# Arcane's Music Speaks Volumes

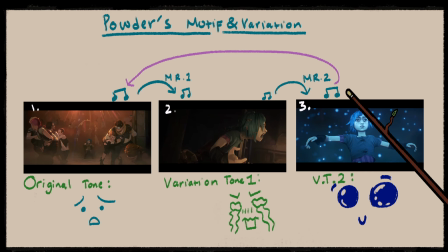(3:46)
And since the motif is the same, this calm tone ties back to the previous memories this motif was used,
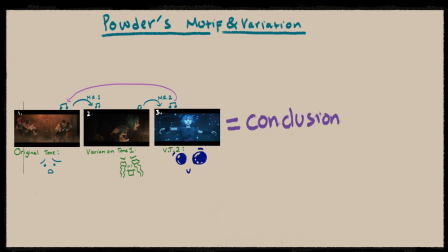(3:54)
leading us to the emotional conclusion that Powder's smile in this
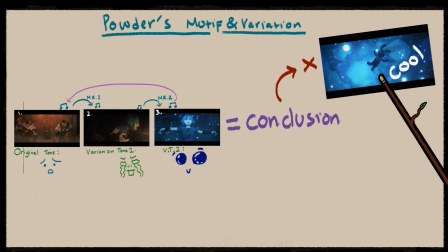(3:59)
moment isn't just wonder because flashy blue cloud and a flying bunny,
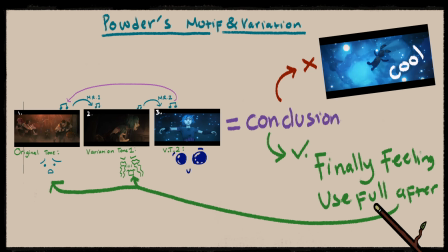(4:04)
but because she finally feels useful after the past failures and rejection.
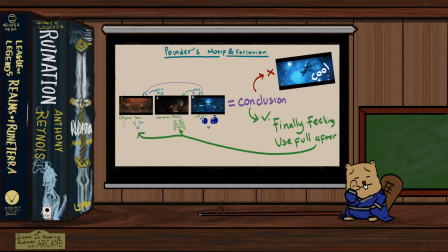(4:11)
Her bomb finally worked. And yes, you could also get this point across just by story, but emotionally,
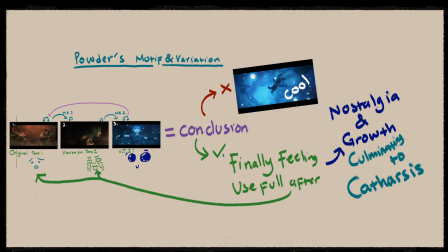(4:19)
only music can deliver this feeling of nostalgia and growth with such precision,
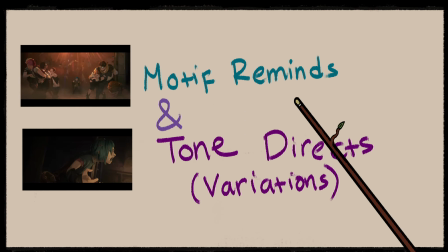(4:26)
as again, motive reminds and tone directs.
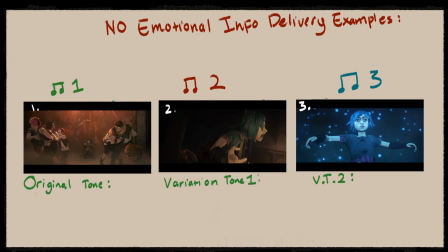(4:32)
And so, no, this emotional effect can't be done if the motif isn't consistent, because then we don't associate the future motif with any past motifs that are attached to a character moment.
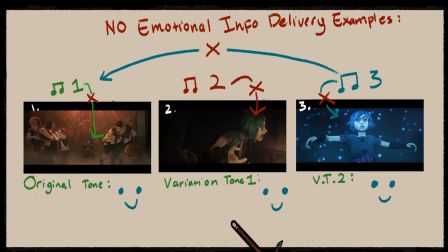(4:46)
And if there are no variations, it will be cheesy really quick, as there is no growth, no evolution of the motif alongside the character, making it feel lazy. Thankfully, Arcane didn't really do that.
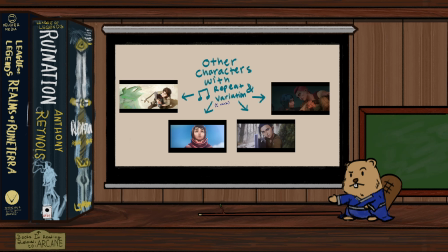(5:02)
As a matter of fact, Arcane does this music motif and variation thing for other characters as well, like Victor, Jace, and etc. etc.
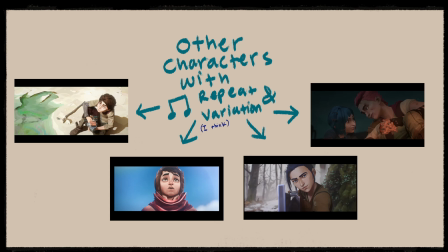(5:11)
But I do think the most identifiable and iconic motifs are Powder's
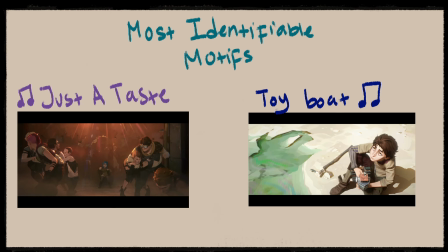and Victor's.
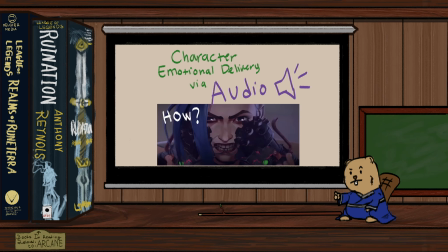(5:31)
Okay, next up we have audio. What does Arcane do with audio or sound effects to deliver character information?
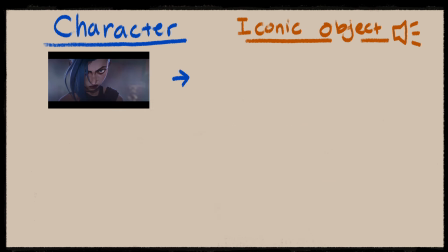(5:40)
Simple, it uses iconic object sounds. Jinx has her grenade ping and clack clack clack clack clack clack,
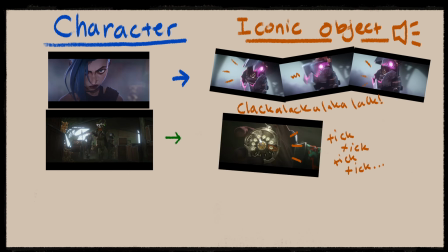(5:47)
and then Echo has his tick tick tick tick tick of his pocket watch, and then Victor has his
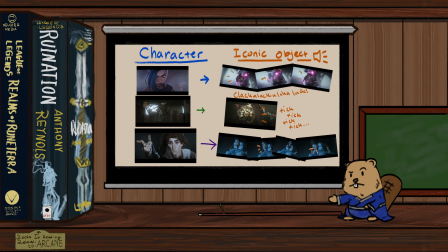(5:54)
What this does is that it makes us associate this identifiable object or characteristic sounds to
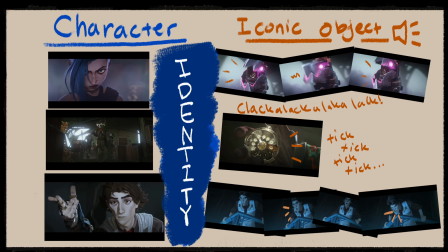(6:01)
characters, making it a part of their identity,
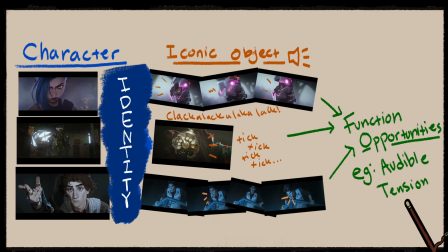(6:05)
opening many opportunities to create audible tension that Arcane did not really use,
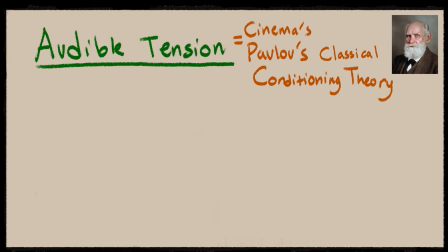(6:12)
I think, because this technique is kinda like Pavlov's classical conditioning theory, which essentially trains you to anticipate things.
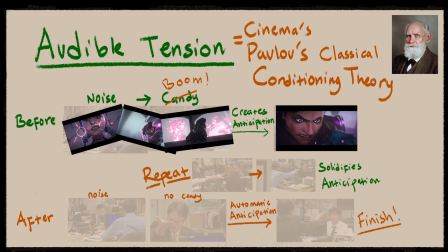(6:21)
Like Jinx's grenade, for example. We know the sound and the destruction that comes after.
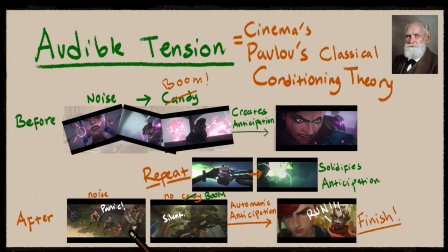(6:27)
So imagine if Echo was in his hideout singing happy songs with his community, and then suddenly you hear that ping and clack clack clack clack clack. You will know it's Jinx without even seeing her, and given the context,
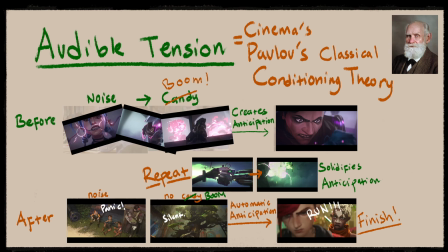(6:40)
you would be afraid for Echo's community as well. Or try to imagine if Jace and Victor were trying to play hide and seek.
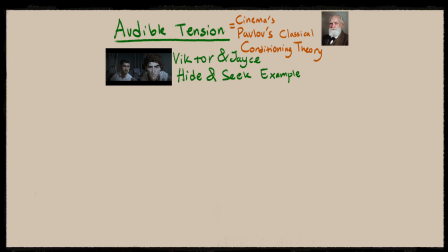(6:49)
Jace would literally just have to be silent and wait for the and he'll know where to find Victor immediately.
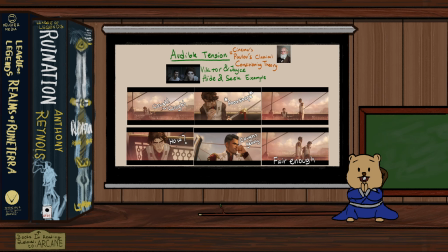(6:56)
But then again, I may be wrong, and Arcane have used it to create tension an abundant amount of times.
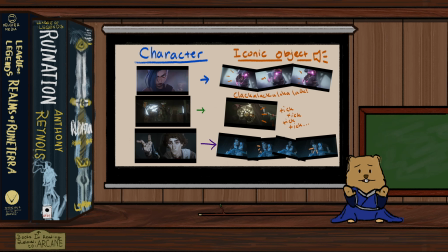(7:02)
But the production team did still make these audio cues very identifiable for each character, which really helps bring them to life in their own unique and audible way.
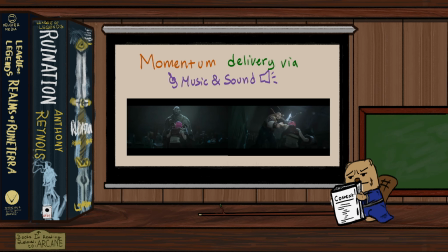(7:13)
Alrighty, now that we're done with the character category, let's move on to how Arcane uses music and audio to build momentum.
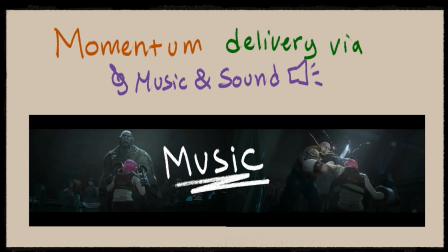(7:20)
Starting again with music. Build up.
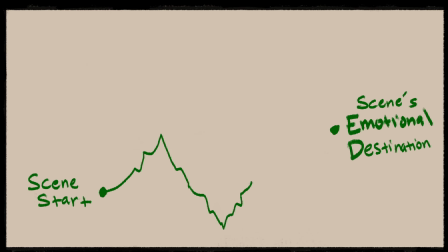(7:27)
This is pretty straightforward. In a scene, there are hills, valleys, and mountains, elevations in tension.
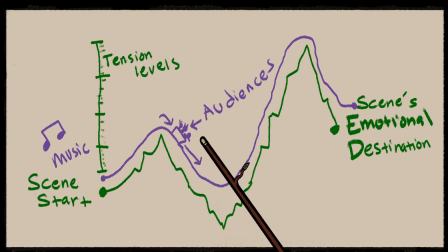(7:35)
And music helps the viewer traverse these terrains and keep up pace by complementing the visuals with musical momentum.
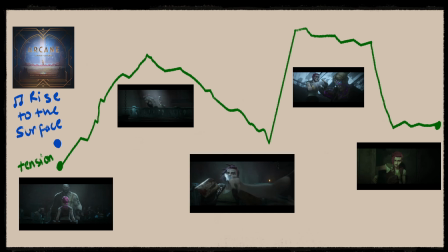(7:45)
Arcane does this most noticeably in scenes like the Vi and Silcogoon's fight.
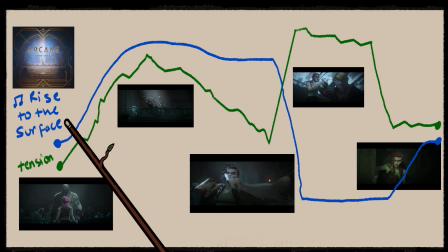(7:51)
The music, Rise to the Surface, builds to hype us up for the impending action.
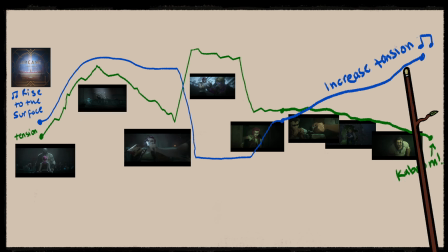(7:57)
It goes silent to instill shock, and even mellows to transition us into the slow-mo phase.
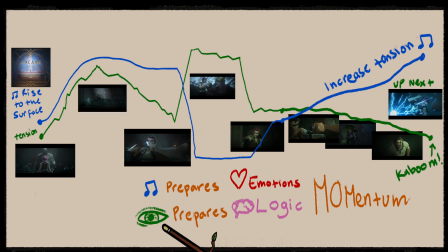(8:06)
Whilst the visuals prepares our minds for the action, the music helps guide and reaffirm our emotions to feel the scene's momentum as it is intended.
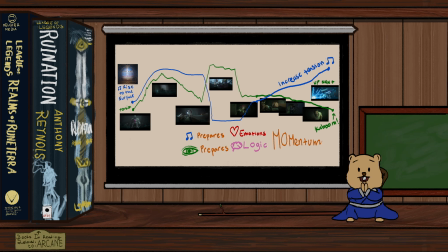(8:17)
And if you wanna feel how well Arcane's music builds and lowers momentum,
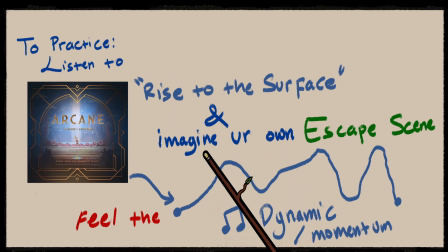(8:21)
try imagining a rescue mission scene of your own story and play the Rise to the Surface music, and you might be able to feel how the song builds and fluctuates high and low tension moments.
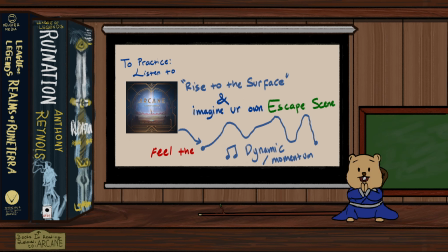(8:32)
It's quite fun, really, and even funner than watching the original scene, especially if you have a vivid imagination.
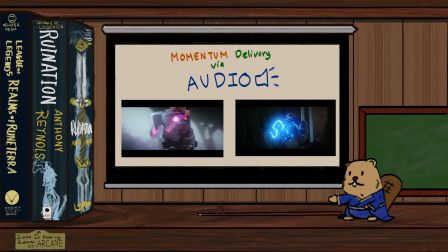(8:39)
Alrighty, now on to the audio as it pertains to momentum.
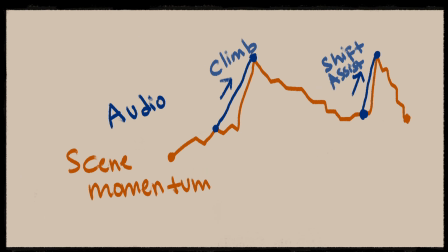(8:44)
I found that Arcane uses sound effects to help you anticipate shifts in momentum,
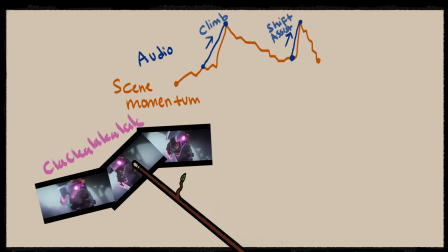(8:50)
like the clack-a-lack-a-lacka of Jinx's grenades, or the monkey bombs.
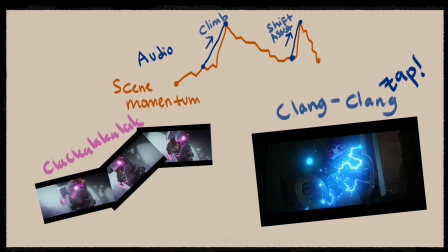(8:55)
And the zaps builds the momentum of the bomb, like a ticking clock getting closer to kaboom.
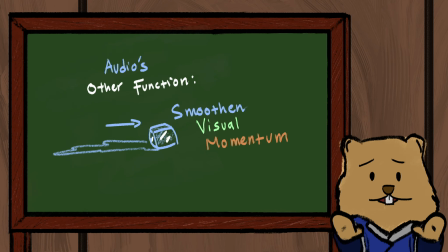(9:02)
It makes you anticipate. But other than anticipation, the audio design also helps smooth the momentum of the visuals,
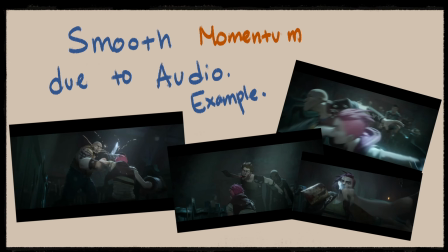(9:10)
and the volley artists did a stellar job, especially in the Vi and Silcogoon fight combat scene again. Just hear the sounds of the punches and the knife clashing.
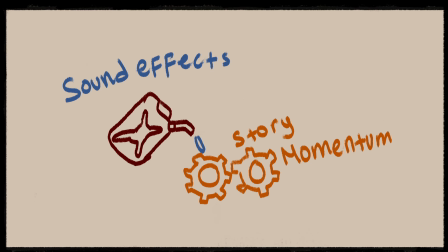(9:22)
The sound effects essentially become like the oil to the gears of the story's momentum. Alrighty, now off to my absolute favorite part of music and audio usage by Arcane, the atmosphere.
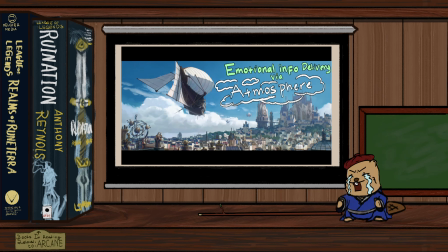(9:36)
Oh, the music. The atmospherical music.
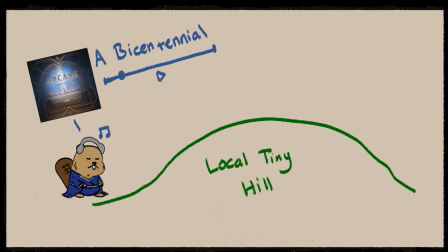(9:41)
I can't tell you just how many times I hiked up my local hill listening to Piltover theme songs
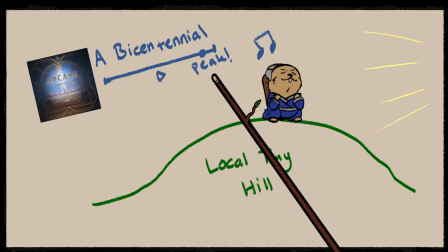(9:47)
and time it just right that it reaches its peak when I do as well and see the sunrise. Heck, even my alarm ringtone is A Bicentennial. So I basically wake up to the sound of Piltover, and it's beautiful.
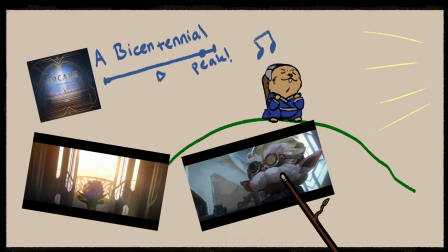(10:02)
I feel like a yordle inventor waking up with crusty eyes each morning, and I would highly recommend it.
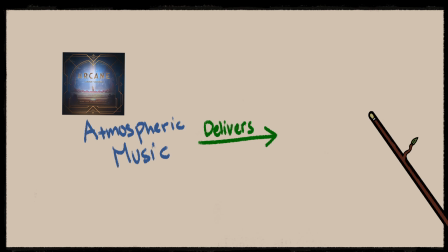(10:09)
Arcane, however, uses the atmospheric music to deliver the theme, the idea of the society,
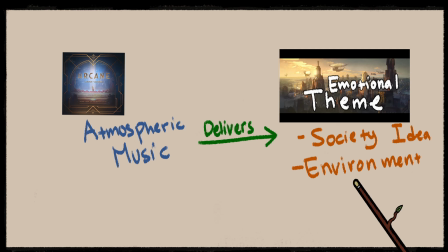(10:16)
the environment it wishes to immerse us in.
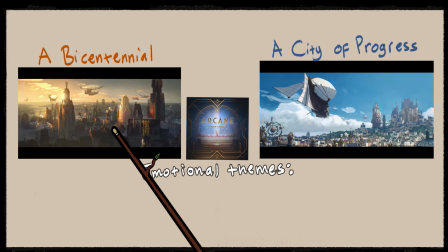(10:21)
With Piltover songs like A Bicentennial or A City of Progress,
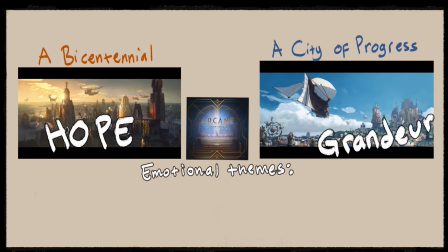(10:25)
you feel the hope and grandeur that the future is bright tomorrow with inventions you'll create, which is surprisingly what the city is about, meaning that the composers delivered the theme, the soul, successfully.
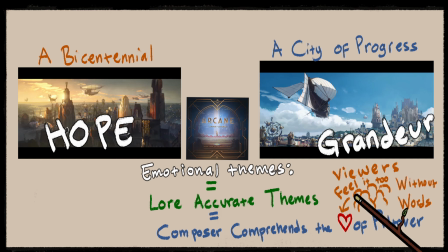(10:43)
This results in the viewers feeling the intended heart of the environment without words,
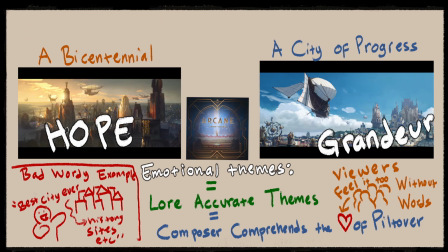(10:50)
which, if I were to give a worthy example, would be a random civilian praising how great a city is and why,
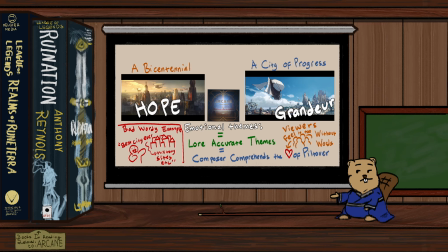(10:58)
aka overexposition, aka snooze.
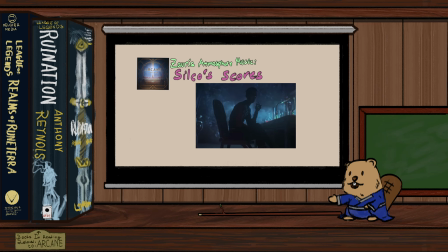(11:03)
And I also admire how Arcane presented the music of Zon's atmosphere through Silco's ominous background songs,
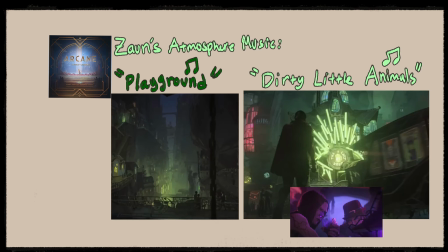(11:09)
the more hip underground music,
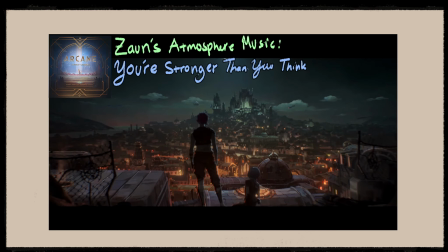(11:12)
and my favorite of all, You're Stronger Than You Think, which is the orchestral song when Vi encourages Powder.
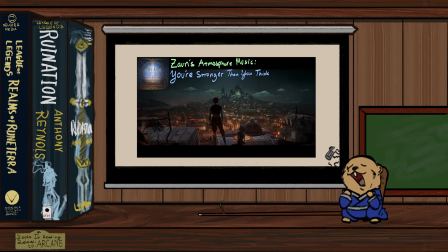(11:19)
I think that particular song, in combination with the visuals of Zon looking over Piltover,
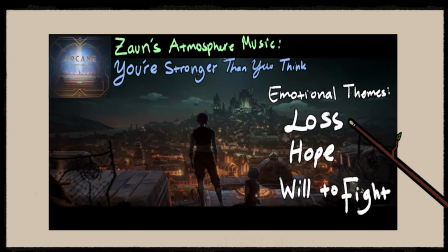(11:25)
paints a feeling of a city with loss, hope, and willingness to fight for a better future.
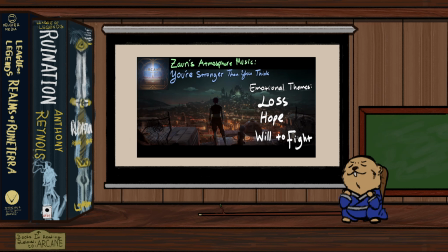(11:33)
That is the emotional information Arcane's atmospherical music was able to deliver without words.
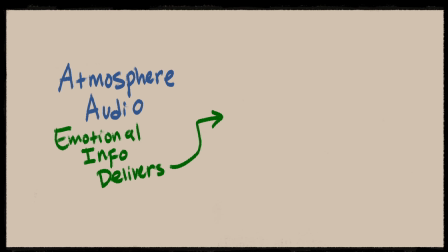(11:42)
As for the audio, Arcane was able to capture the sound of the people in each environment.
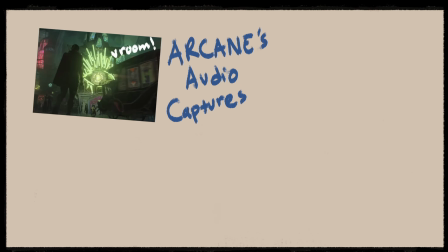(11:47)
It captures what the vehicles sound like, the conversations,
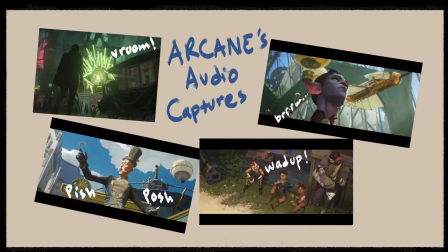(11:52)
the mannerisms, the background machinery, and variety of noises.